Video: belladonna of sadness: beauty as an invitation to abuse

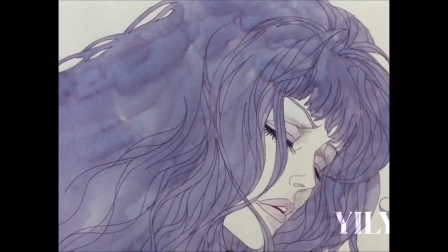(8:16)
It is argued that the film ultimately prioritises Jeanne's perspective as a victim and
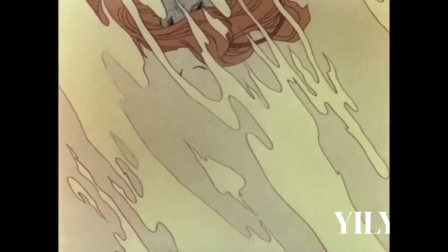(8:22)
focuses on illustrating her internal distress by visualising her attack in an abstract form,
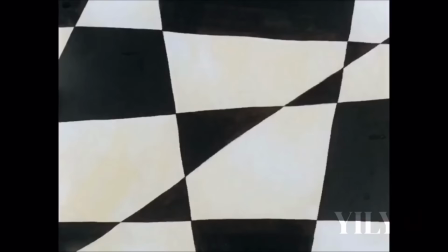(8:27)
which predominantly omits the presence of her attackers.
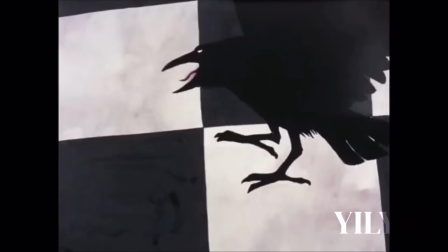(8:31)
The Queen's page then dances joyfully on her arm at her misery and subsequently we see crows caught silently at her side.
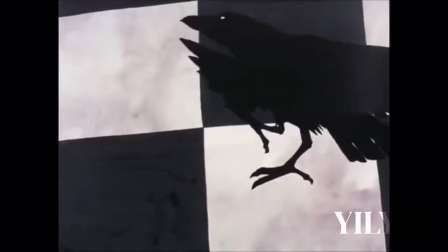(8:39)
Whilst good omens in Japan, crows in European literature typically represent death, danger, misfortune and rebirth.
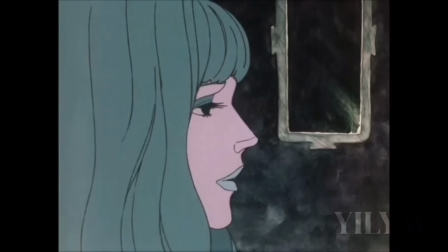(8:46)
Shortly after, we see the first change in Jeanne's hair, completely black. As Jeanne screams into the abyss, this is perhaps her last draw.
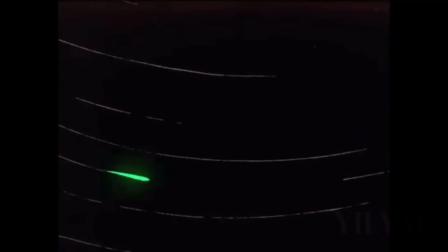(8:55)
This is perhaps the exact point in which Jeanne begins her transformation into a witch.
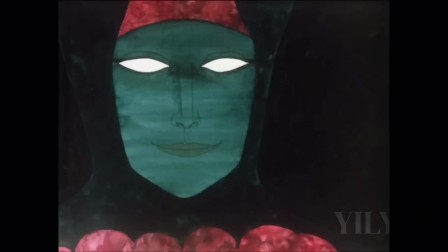(9:00)
The scene is argued as a success in avoiding the exploitation of its subject.
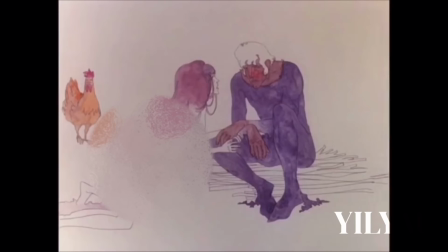(9:05)
The abstract nature of the essay afforded by animation emphasises the emotional impact of the violent assault on Jeanne,
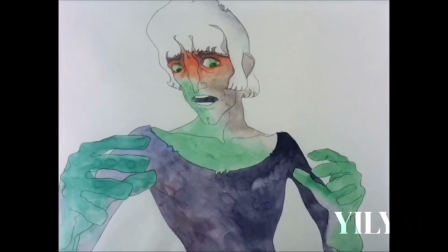(9:14)
instead of likely compromising the effective significance of the scene in a live action format for a violent visual spectacle.
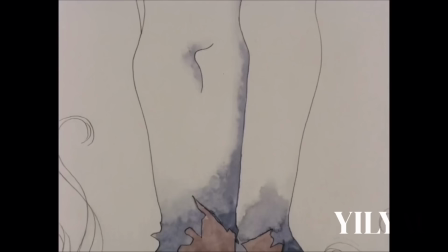(9:22)
Moreover, it could allow the viewer to interpret the surreal elements through their own individual experiences.
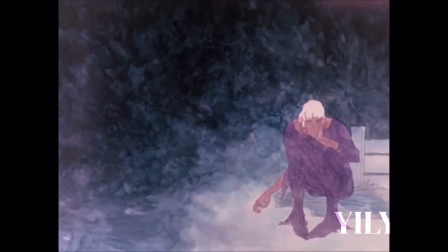(9:29)
In the aftermath, Jeanne arrives at Jeanne's farm in her torn dress.
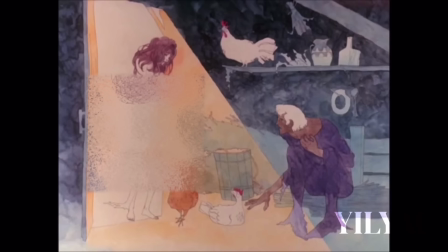(9:34)
Initially, Jeanne comforts her by saying they can forget what happened and they can start over.
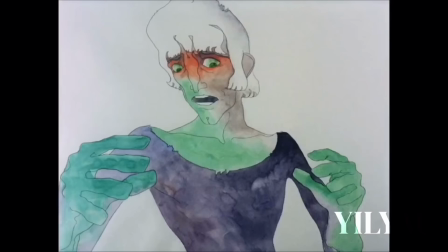(9:39)
But following their embrace, Jeanne, unable to get over what happened, puts his hands around Jeanne.
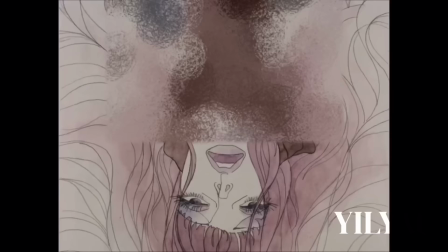(9:46)
Ashamed, Jeanne flees and Jeanne's hair is once again black, signalling another low point.
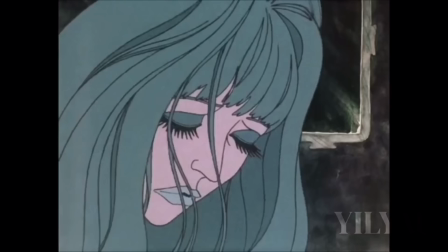(9:52)
Following this, Jeanne stares at her reflection in a cloudy mirror. The devastation is very clear and the blurry image doesn't even look like herself,
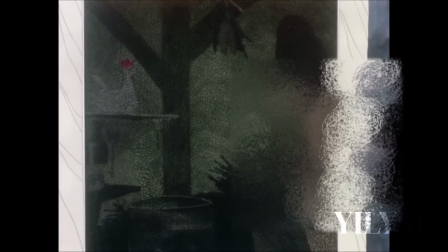(10:01)
but Jeanne is incredibly strong, constantly preserving herself and a will to live. Instead of breaking down, she fixes her hair and begins to clean herself.
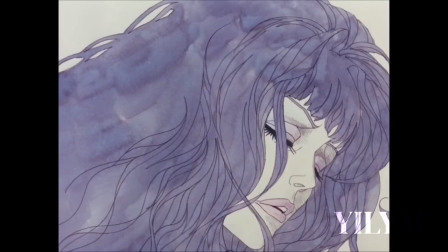(10:09)
Before we move on, I just wanted to touch on the colour symbolism of Jeanne's hair. Balladonna is a playground for colour theorists.
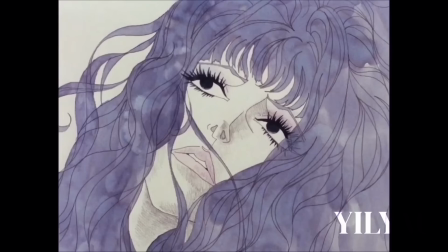(10:17)
Colour is used to instil an emotion or an idea in an audience.
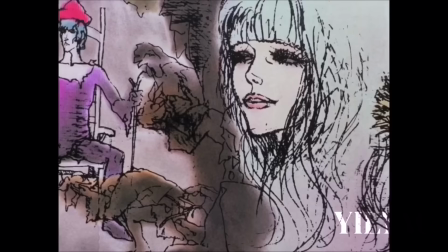(10:21)
An interesting point to touch on is Jeanne's hair, which shifts between white, black, lavender,
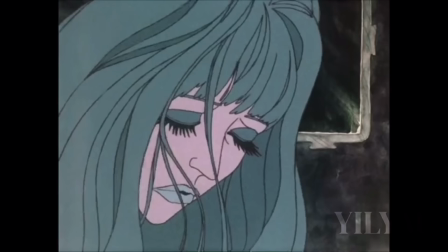(10:27)
red and green, or some shade of teal, a deep blue-green colour, with each colour having a different meaning.
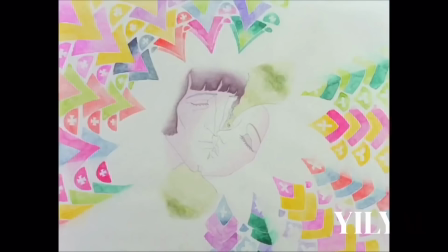(10:35)
Initially, Jeanne's hair is partially covered with a white veil, with the ends tinged with a light shade of lavender.
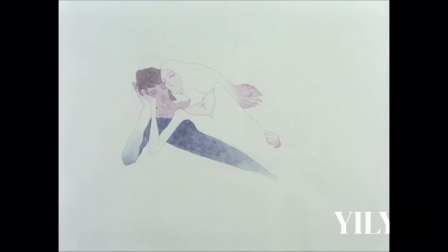(10:42)
Whilst clearly purple, the colour is faint. Perhaps this foreshadows what is to come.
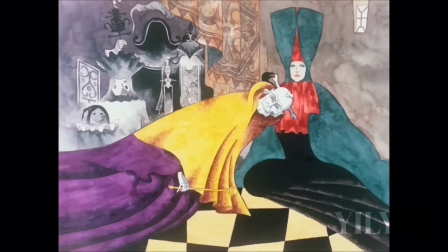(10:48)
When the young provincial marries go to meet the Baron and his clack,
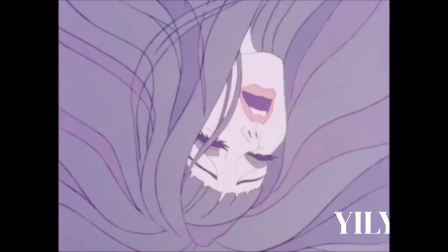(10:52)
Jeanne's hair becomes darker and the area of the colour grows bigger as she visibly becomes more nervous.
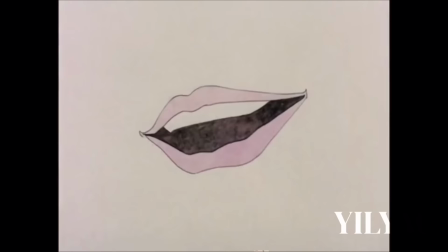(10:59)
Despite this, I think Jeanne is actually a brunette as when Jeanne is preoccupied by the devil so she's not thinking about her assault,
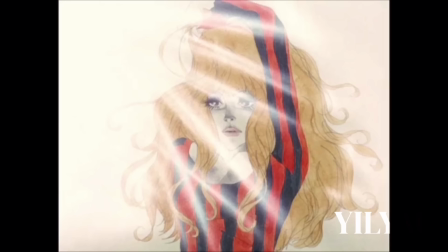(11:08)
her hair appears brown. It's evident that these colours expose Jeanne's emotional state of being.
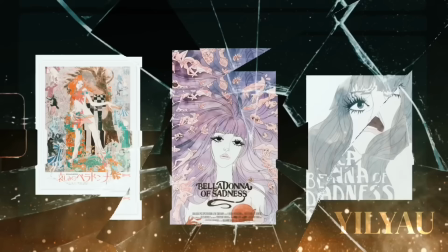(11:14)
Jeanne is most associated with her Lavender hair with promotional posters depicting her as such,
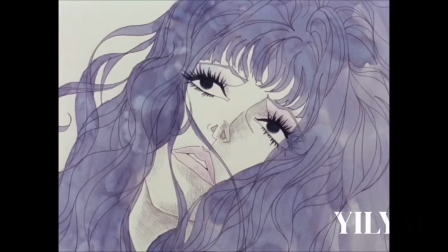(11:20)
because Lavender hair expresses that she's filled with melancholy, with sadness.
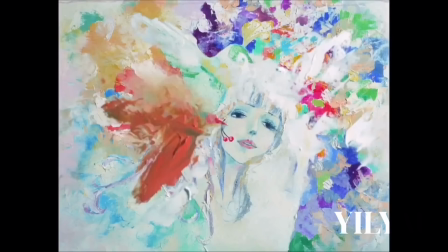(11:25)
And as the title is, Bella Donna of Sadness, it makes sense that this is the colour she's most represented by.
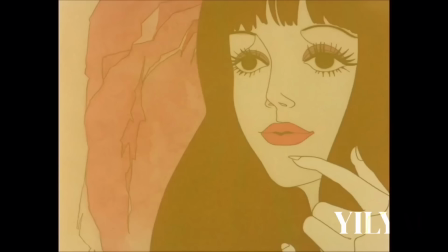(11:32)
White hair appears when Jeanne is in a state of bliss,
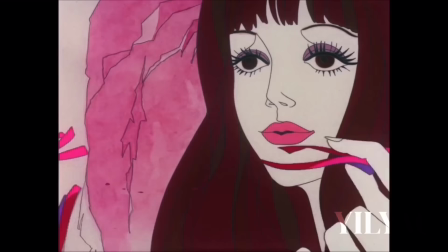(11:36)
red when she experiences an intense sexual encounter and black when she's at her lowest point.
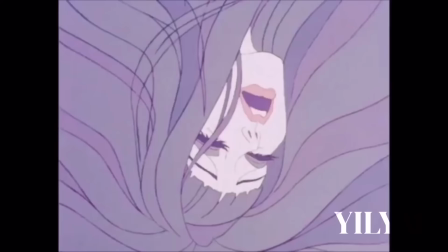(11:43)
It also appears later when she's fully transformed into a witch. Post-trauma, a small spirit appears whilst her husband sleeps.
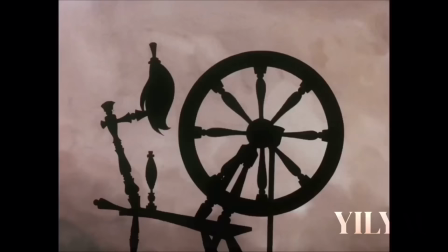(11:53)
The imp in his ordinary shape is phallic in shape, unsubtly suggesting the sinister nature of his representation.
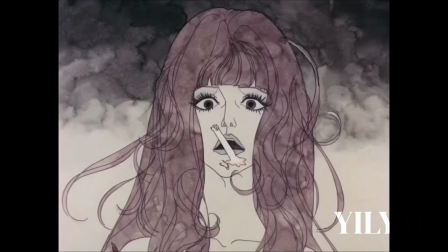(12:01)
The spirit explains it heard Jeanne's heart calling out to him, claiming she would give anything for him to help her.
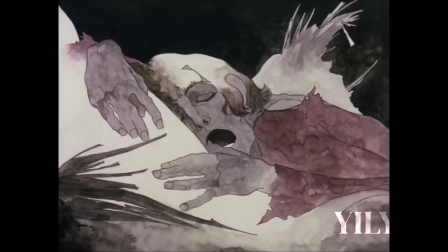(12:07)
Jeanne then asks him if he is the devil. Every time Jeanne calls or asks him this, he doesn't deny it but he doesn't accept it either.
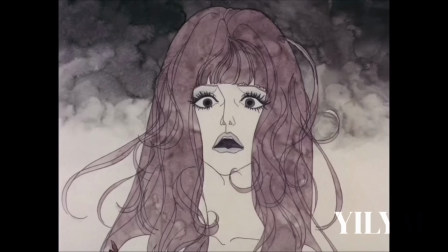(12:15)
Instead, he replies, I am you, or that's what people call me. This is important later.